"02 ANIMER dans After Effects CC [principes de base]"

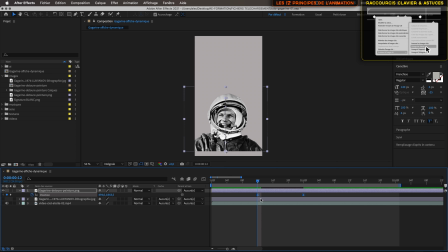(10:52)
si je fais ça il va transformer la forme de mes images clés et avec cette petite forme
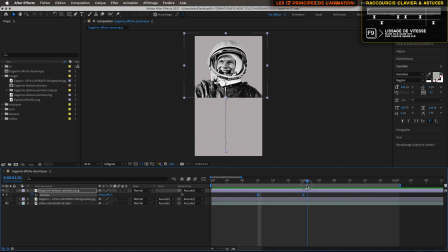(10:59)
de sablier ce qui donne un ralentissement en début et en fin d'animation voilà la différence on va repasser ensuite sans
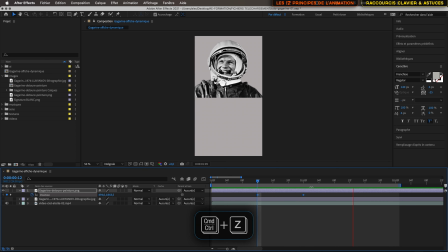(11:17)
slow in slow out sans amortissement et avec amortissement on a bien ce ralentissement au début et en fin d'animation qui va amener un petit peu plus de naturel à notre animation.
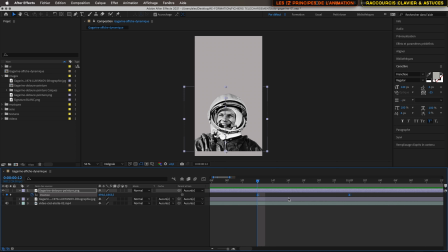(11:32)
Mais on a un autre outil très important dans After Effects c'est qu'on peut nous choisir quand l'image accélère et quand elle ralentit. Pour cela on a ici l'éditeur de graphique. Quand on a nos images clés qui sont sélectionnées je ne vais en sélectionner qu'une pour l'instant
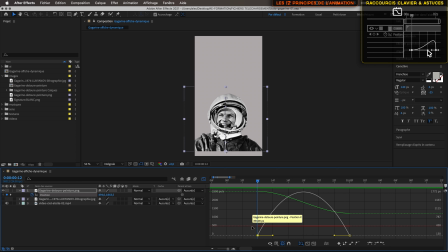(11:50)
si je clique sur éditeur de graphique je me retrouve dans avec cette fenêtre ouverte, et on voit ici qu'on va pouvoir infléchir
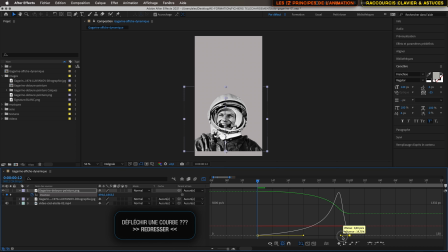(12:05)
défléchir notre courbe en termes de vitesse alors, comment ça fonctionne ? si je veux que mon animation soit beaucoup plus lente au départ je vais tirer sur cette petite
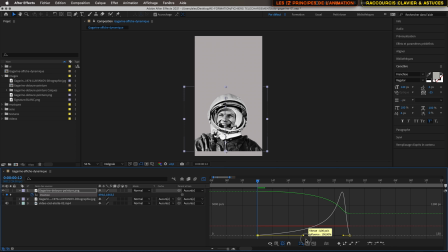(12:20)
ce petit vecteur pour faire en sorte de tendre ma courbe. Si je veux qu'elle soit plus rapide à la fin, je vais diminuer son influence. Et donc, il va être très lent au départ et accélérer très rapidement ensuite
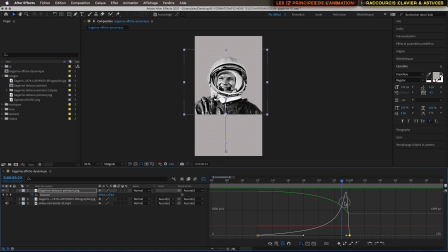(12:40)
pour arriver à sa position finale. Si je vous fais une prévisualisation avec Espace, on voit qu'on a un mouvement très lent au départ et beaucoup plus rapide à la fin. On peut faire l'inverse, on va diminuer la courbe de ce côté,
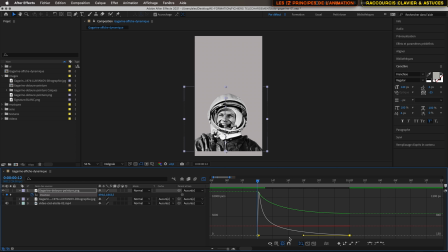(12:57)
on va l'augmenter ici, et on va inverser cette courbe qui va être très rapide au début. En une image, il va faire déjà un bond énorme et ralentir à la pointe. On va tester ce que ça donne. voilà, donc si on avait une impulsion
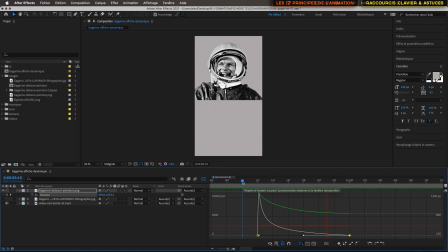(13:15)
si notre personnage avait fait une impulsion effectivement il serait plus rapide au départ et plus lent à la fin de son mouvement pour revenir à nos images clés il faut cliquer à nouveau sur éditeur de graphique et on revient dans notre timeline
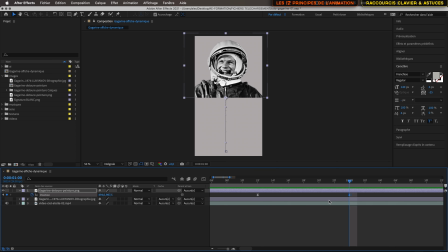(13:32)
donc on l'a fait monter et maintenant il va falloir le faire descendre s'il a mis 12 images à monter on va mettre une seconde et 12 images donc 112 je valide et je vais créer une nouvelle image clé cette nouvelle image clé je veux qu'elle ce soit la même que
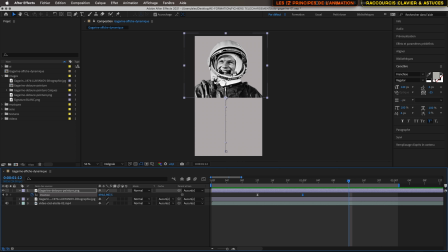(13:51)
la première donc soit je clique je glisse et j'essaie de trouver exactement la position de départ soit je vais annuler soit plus simple after effect nous permet de copier coller rapidement des images clés donc je vais pouvoir sélectionner ma première image.
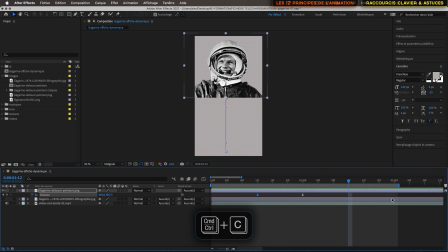(14:10)
Je la copie avec Pomme C, CTRL C. Je positionne ma tête de lecture, je vérifie bien qu'elle est positionnée à l'endroit où je veux la coller. Je fais Pomme V ou CTRL V et je vais la coller à son point de départ. Et on voit qu'on a donc maintenant cette boucle.
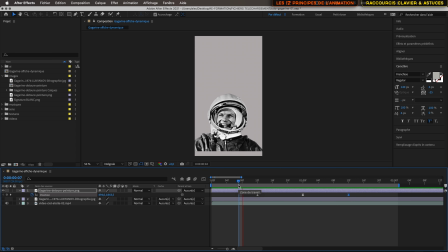(14:27)
On saute et retombe. On saute et retombe. On va pouvoir retourner dans notre éditeur graphique. un tout petit peu je vais retourner dans mon éditeur de forme et on voit que
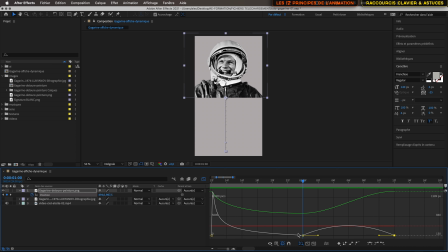(14:46)
il m'a fait une interpolation de mouvement un lissage de mouvement qui est plutôt classique moi ce que je voudrais
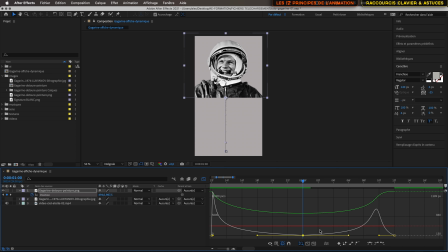(14:52)
c'est que ce soit lent au départ donc elle reste en l'air un peu plus longtemps elle va sauter, elle va rester un peu en l'air et elle va descendre un peu plus rapidement donc je vais détendre encore ce vecteur essayer d'avoir quelque chose de symétrique dans ma courbe.
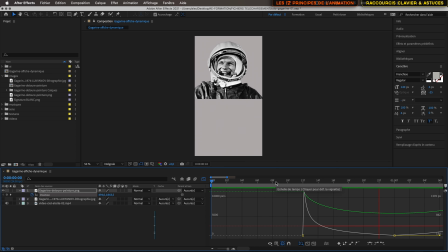(15:11)
On va tester cette animation. Il saute, il reste en l'air et il retombe. Donc ça permet très rapidement là on a positionné, je vais revenir dans ma timeline,
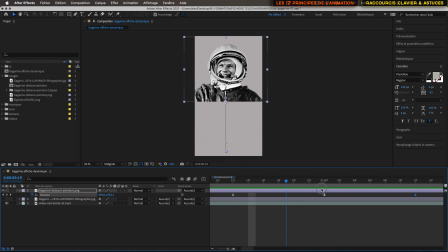(15:26)
on a positionné 3 images clés pour une animation qui va durer 1 seconde puisqu'on a 12 images et 12 images, 24 images, on a 1 seconde d'animation. mais on a pu en même temps gérer le timing
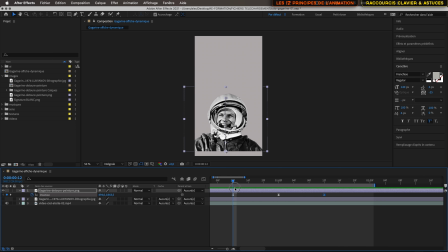(15:39)
gérer les impulsions, gérer la vitesse de notre mouvement et ça simplement en trois images clés puisque le logiciel va calculer tout le reste c'est très important de travailler avec des images qui sont avec des vitesses qui sont lissées
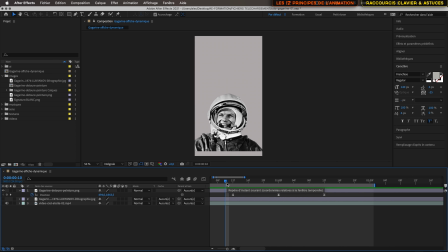(15:54)
pour donner un peu plus de réalisme aux animations parce que si on reste avec les images clés de base on a des mouvements très robotiques qui ne vont pas du tout collé avec le type d'animation qu'on va vouloir mettre en place. Pensez à bien rentrer dans l'éditeur graphique pour modifier ses courbes,
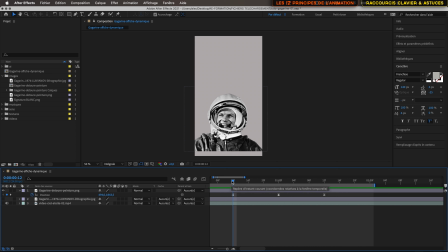(16:12)
mais avant de pouvoir rentrer dans cet éditeur, il va falloir passer par le lissage de vitesse. Si on s'intéresse à l'animation, et comme vous avez pu le voir dans les douze principes que je vous ai montrés, avant une impulsion, il faut ce qu'on appelle une anticipation. C'est le deuxième principe de l'animation.
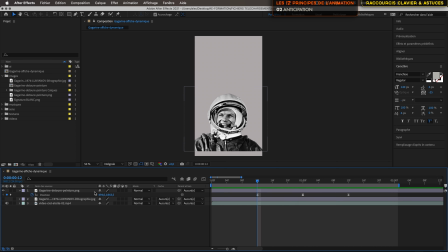(16:33)
cette anticipation. Il faut donc la faire avant le saut. Pour donner l'illusion de l'anticipation, on va changer l'échelle du personnage. Comme s'il s'écrasait sur lui-même et qu'il se distendait ensuite quand il va monter.
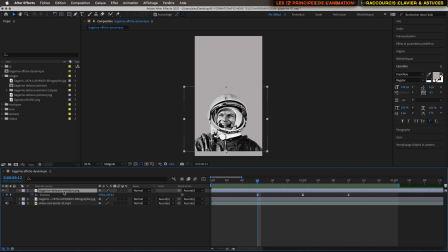(16:48)
Ça va donner un effet un peu cartoon à notre animation, mais on va essayer de ne pas trop la pousser pour que ce soit plus ou moins réaliste. Je vous rappelle, pour accéder aux paramètres d'échelle,
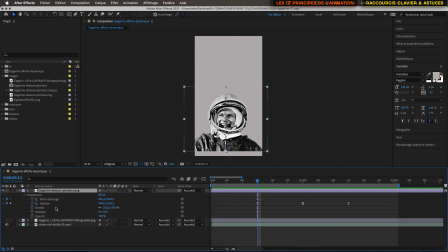(17:03)
soit je déplie et j'accède ici au paramètre d'échelle, soit, pourquoi il y a un point d'ancrage ici ? Je ne sais pas. Donc si jamais il y a des images clés qui se sont créées, vous pouvez les sélectionner,
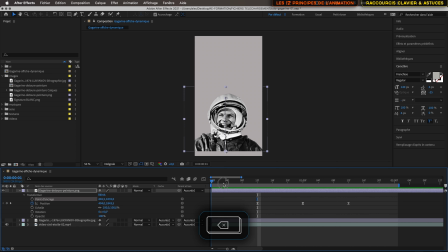(17:17)
appuyer sur effacer, pour nettoyer tout ce que vous ne vouliez pas dans votre animation. Alors l'échelle, là encore je vais vouloir animer l'échelle. Donc la première chose à faire, c'est de cliquer sur le chronomètre.
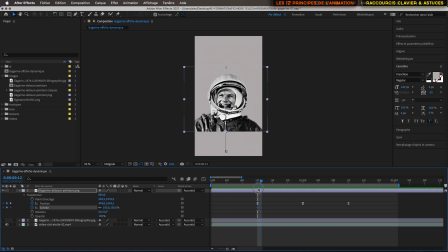(17:32)
cette échelle, avant qu'il fasse qu'il décolle, je veux qu'il s'écrase sur lui-même. Je vais pouvoir changer ces paramètres d'échelle. L'échelle va se changer par rapport, je clique et je glisse ici sur l'échelle, je peux bien sûr rentrer les paramètres.
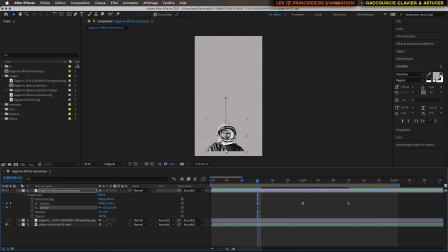(17:50)
Si je veux qu'ils soient deux fois plus petits, il va être deux fois plus petit. Je peux changer ces paramètres, là pour l'instant l'échelle n'est pas animée puisque je n'ai qu'une seule image clé. mais je peux aussi déverrouiller ce petit cadenas ici et faire en sorte d'avoir une échelle
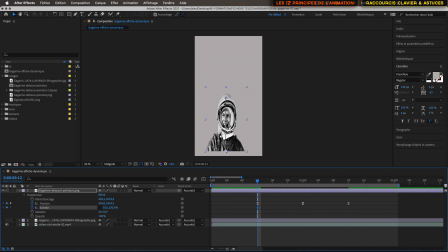(18:08)
en Y qui soit à 100% et en X qui soit à 110% donc on a écrasé légèrement l'image alors si on réfléchit à l'impulsion il faudrait que la hauteur de notre personnage soit un peu plus petite
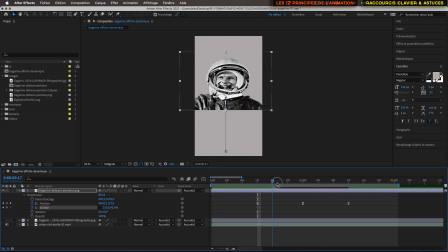(18:30)
et quand il est en impulsion que ce soit l'inverse c'est à dire que sa hauteur sa largeur soit plus fine va s'écraser